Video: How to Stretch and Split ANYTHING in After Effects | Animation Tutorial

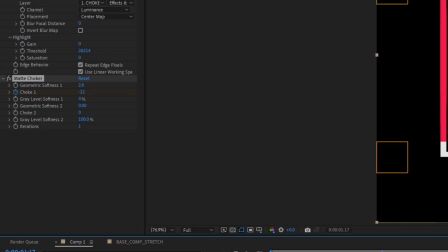[16:01]
and then stretch it back again to the minus property you know and then one last time to the
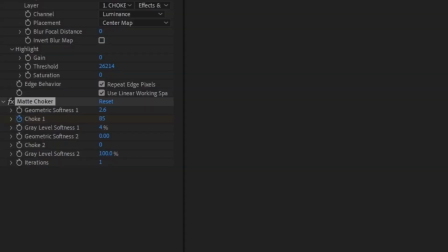[16:10]
choking amount and then we're done we're gonna be we're gonna end up over here
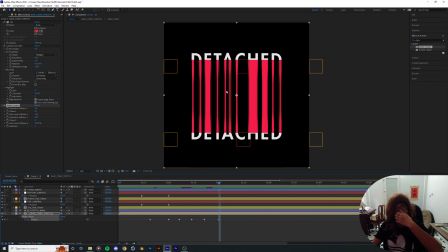[16:16]
yeah this looks like as the insides of the object is being stretched that's pretty cool then I'm gonna have easy
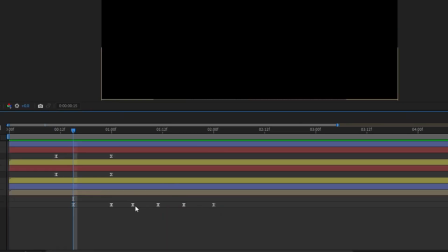[16:22]
ease all these keyframes and I want to I kind of want these two happens a little bit quicker like so
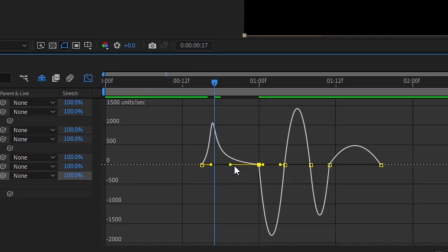[16:30]
and I'm gonna drag the graph the speed
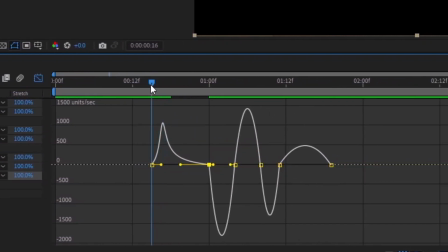[16:35]
graph of the initial ones a little quicker so that happens quicker it's pretty good
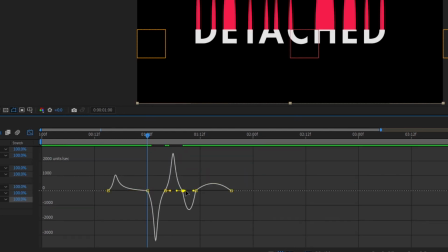[16:42]
make sure they get that elastics feeling like so I
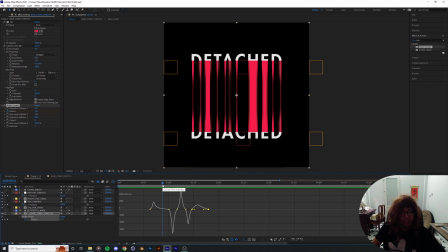[16:53]
like how it sort of it looks like it's stopping it stopped being choked over
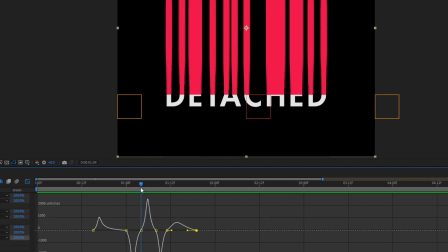[16:58]
here and then it's just bounce back with like a like a bit of vengeance right here
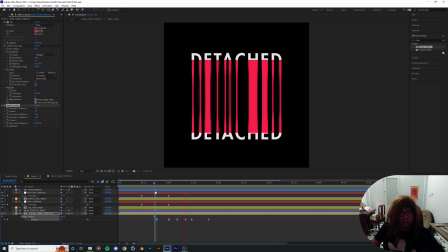[17:03]
i'm gonna drag this forward a little bit or maybe yeah forward over here a little bit maybe this uh maybe the ending choking is still a little bit too far off i'm gonna decrease the size a little bit more to 65 or maybe 40.
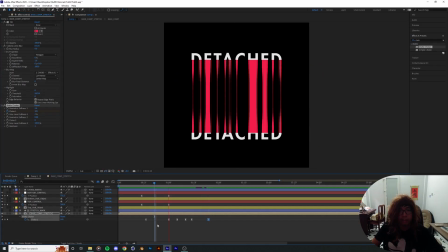[17:23]
there we go looks
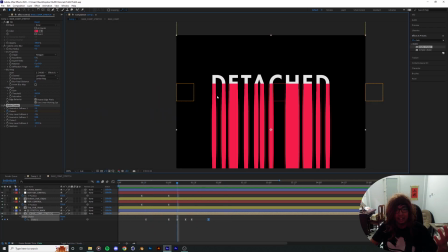[17:26]
like a more natural stretch when you try to expand the choker ie you try to go to the opposite side of the
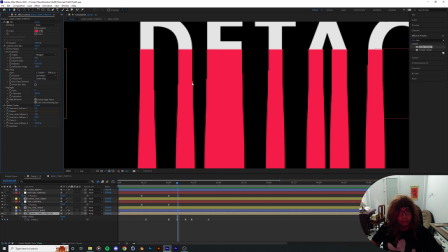[17:34]
choking process you might run into some of the jaggedy edge over here on the stretch part so the way to remedy that is gonna be to keyframe
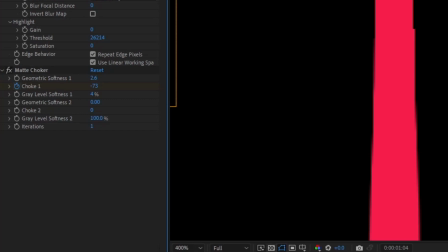[17:45]
the geometric softness level over here put a keyframe on that
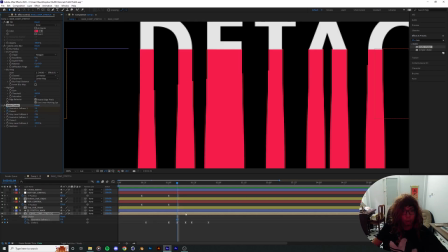[17:50]
and 2.6 is gonna be the amount where it's being stretched to the
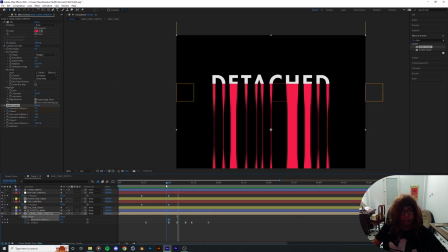[17:55]
furthest i'm gonna move that down here like so this is where 2.6 is
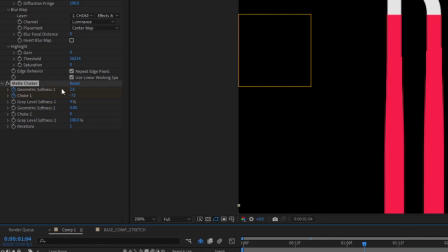[17:59]
gonna be over here when it's being expanded out i'm gonna drag that down to
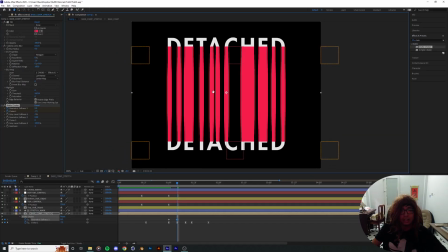[18:04]
zero so you know we get a lesser amount of that of those raggedy edges over
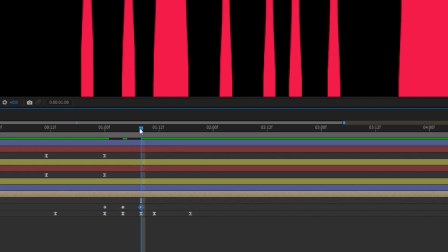[18:11]
here drag it back up to 2.6 over here drag it down to zero again
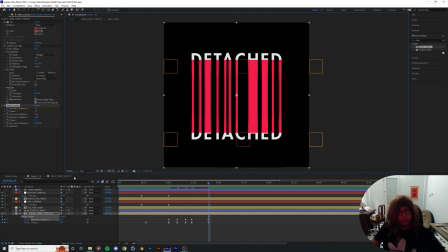[18:18]
and make sure it returns back to 2.6 which is our you know which is where we get our prettiest result it could be something like a piano or elastic or like a guitar animation
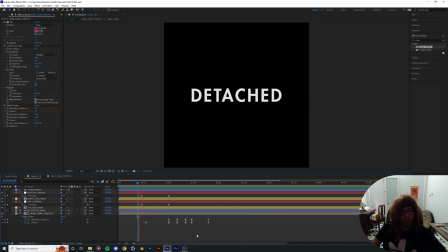[18:31]
right now i'm trying to i'm trying to do a horror theme uh animation because it's halloween you know even though we don't celebrate it here people people
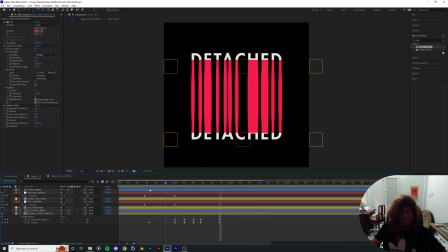[18:40]
around just wouldn't stop talking about it so yeah it's kind of a it's kind of a trend really and the special thing about this whole setup over here this is you can actually
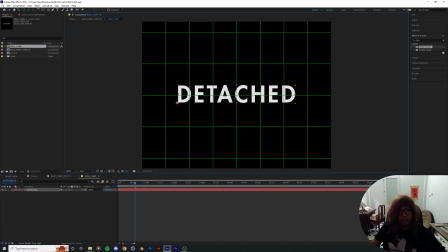[18:52]
jump into the base card player and you can actually just replace this entire work with something else go me me fa like so you know and then drag it out it's
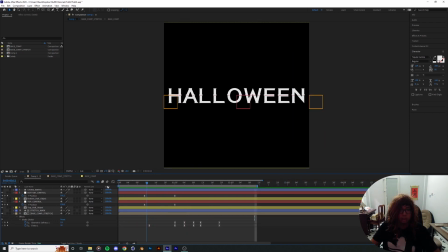[19:06]
like a pretty cool toolkit and yeah there you guys go stretching splitting and half animation just in time for Halloween I
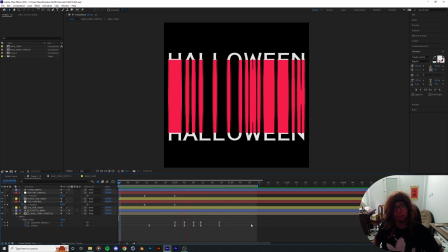[19:17]
hope you guys enjoyed this tutorial if you did make something or follow this tutorial and you know make sure to post it on
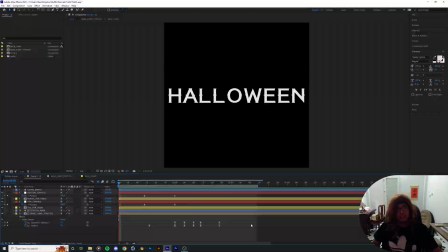[19:25]
Instagram or just send it to me and I'd love to see some of that thanks thank you guys for watching I'll catch you in the next one